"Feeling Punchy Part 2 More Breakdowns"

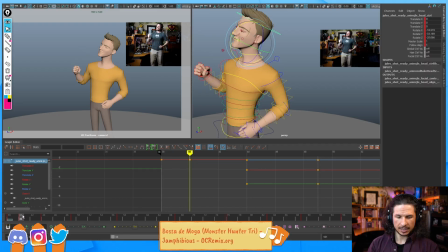So I'm actually going to copy the previous pose, and we're just going to use the neck to get most of our way there, like that. And I'm also seeing a little tilt back of the head, so that's creating a drag.
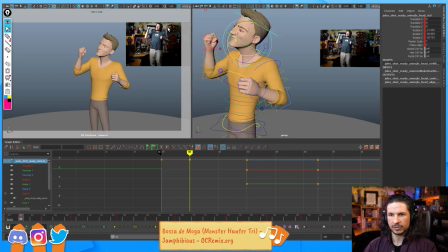See how you can kind of feel the chin moving forward first? So I'm going to exaggerate that. There we go. So suddenly, that motion is just a little bit more interesting.
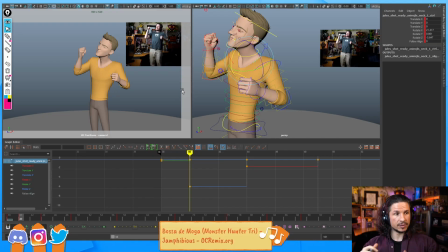Instead of just being this straight, boring in between, everything's moving at the same time, the arms are leading, the leg is starting to push forward, the head is just barely moving, and we've got a little drag.
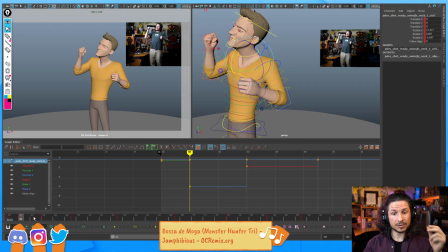We're building all of these elements in to the breakdown, and we're trying to think, how is it going to go into the next moment?
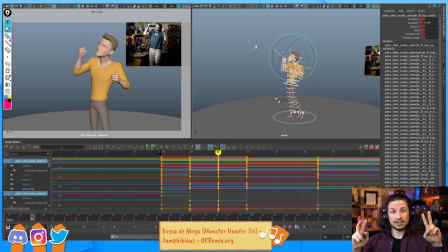So we keep going through here. Now I'm doing the straight ahead method, so I'm just I could go straight through, or you could kind of go through your shot back and forth. So I might do a pass, put like another breakdown in here where there's this big gap,
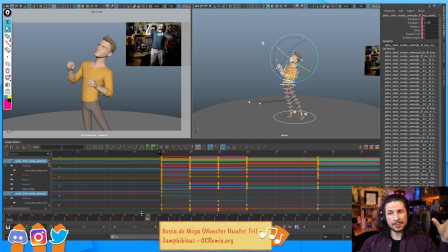another breakdown in here where there's a big gap, get all the big gaps kind of filled in, and then slowly kind of whittle it down. Is really up to you.
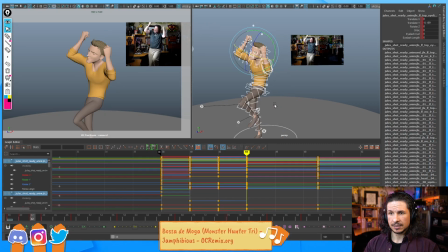So here, if we look at this, the head still barely moves. The big motion of the head is right here, between 42 and 44. So I'm going to make sure that the head
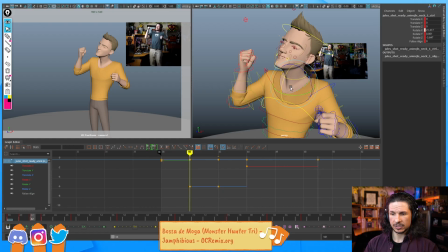still favors, and actually, let's actually use our little trick here.
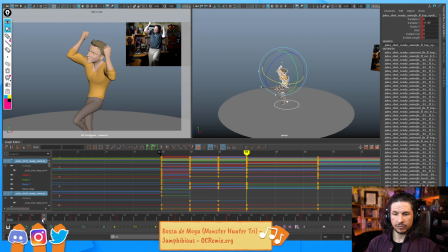So 40 to 44. Right now there's no motion in between these two. Let's just delete that key, put our curves into linear, set a key, and then put it back into step mode.
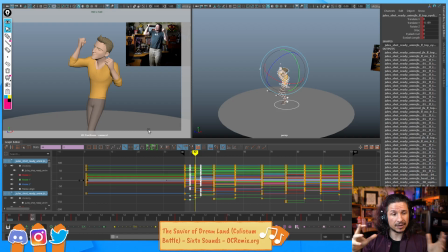You could also use like a tween machine or something like that, but if you don't have Animbot or something, this is basically what it does.
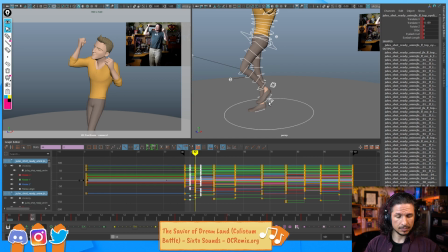So let's break things down. Let's actually start with the feet once again.
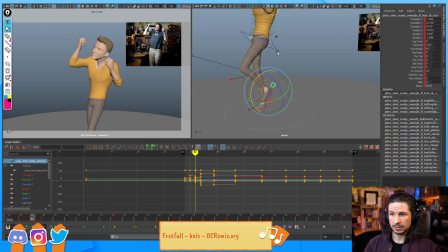So the foot, we can definitely see that the knee catches up right here.
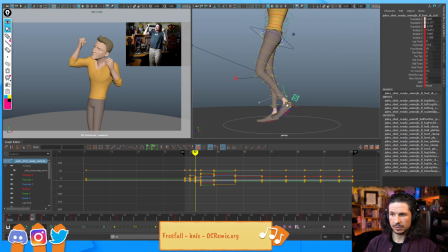So I want to bring this back a little bit further down. Maybe have the toes just leaving the ground. If I really wanted to push this, I'm gonna pose it out manually.
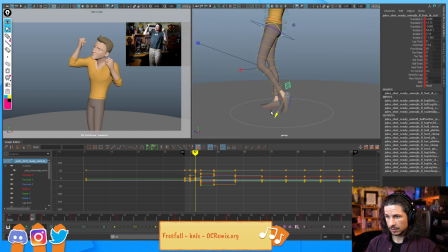So we have a little bit more drag on the foot here.
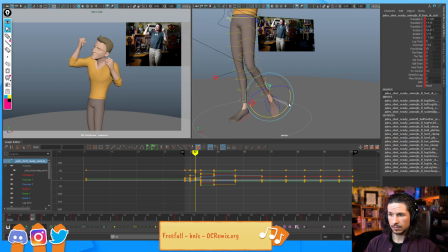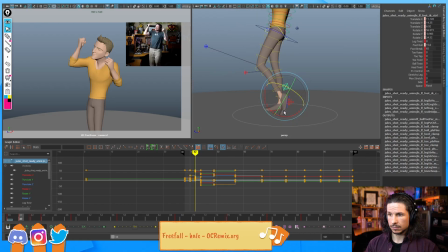I could use a locator to get that position just right. So the leg's starting to kick up. Building that anticipation is going to make this moment kick out even stronger.
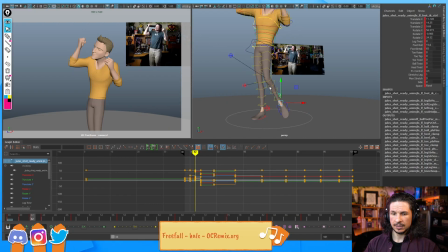As we go through, the hips are almost easing in already. And since it's a subtle motion, I can just go into the graph editor and just ease that in.
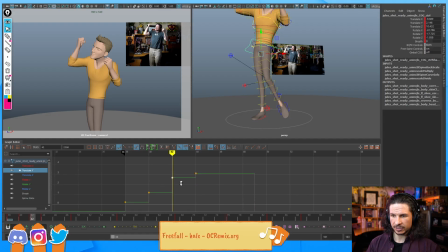This is why I always work with the graph editor open all the time. It just makes it very easy to build that thing in right away.
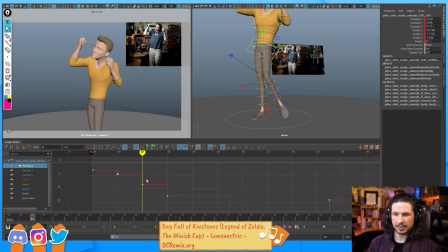I'm actually going to ease out there. So this is where I'm going to change it a little bit from my animation or from my reference.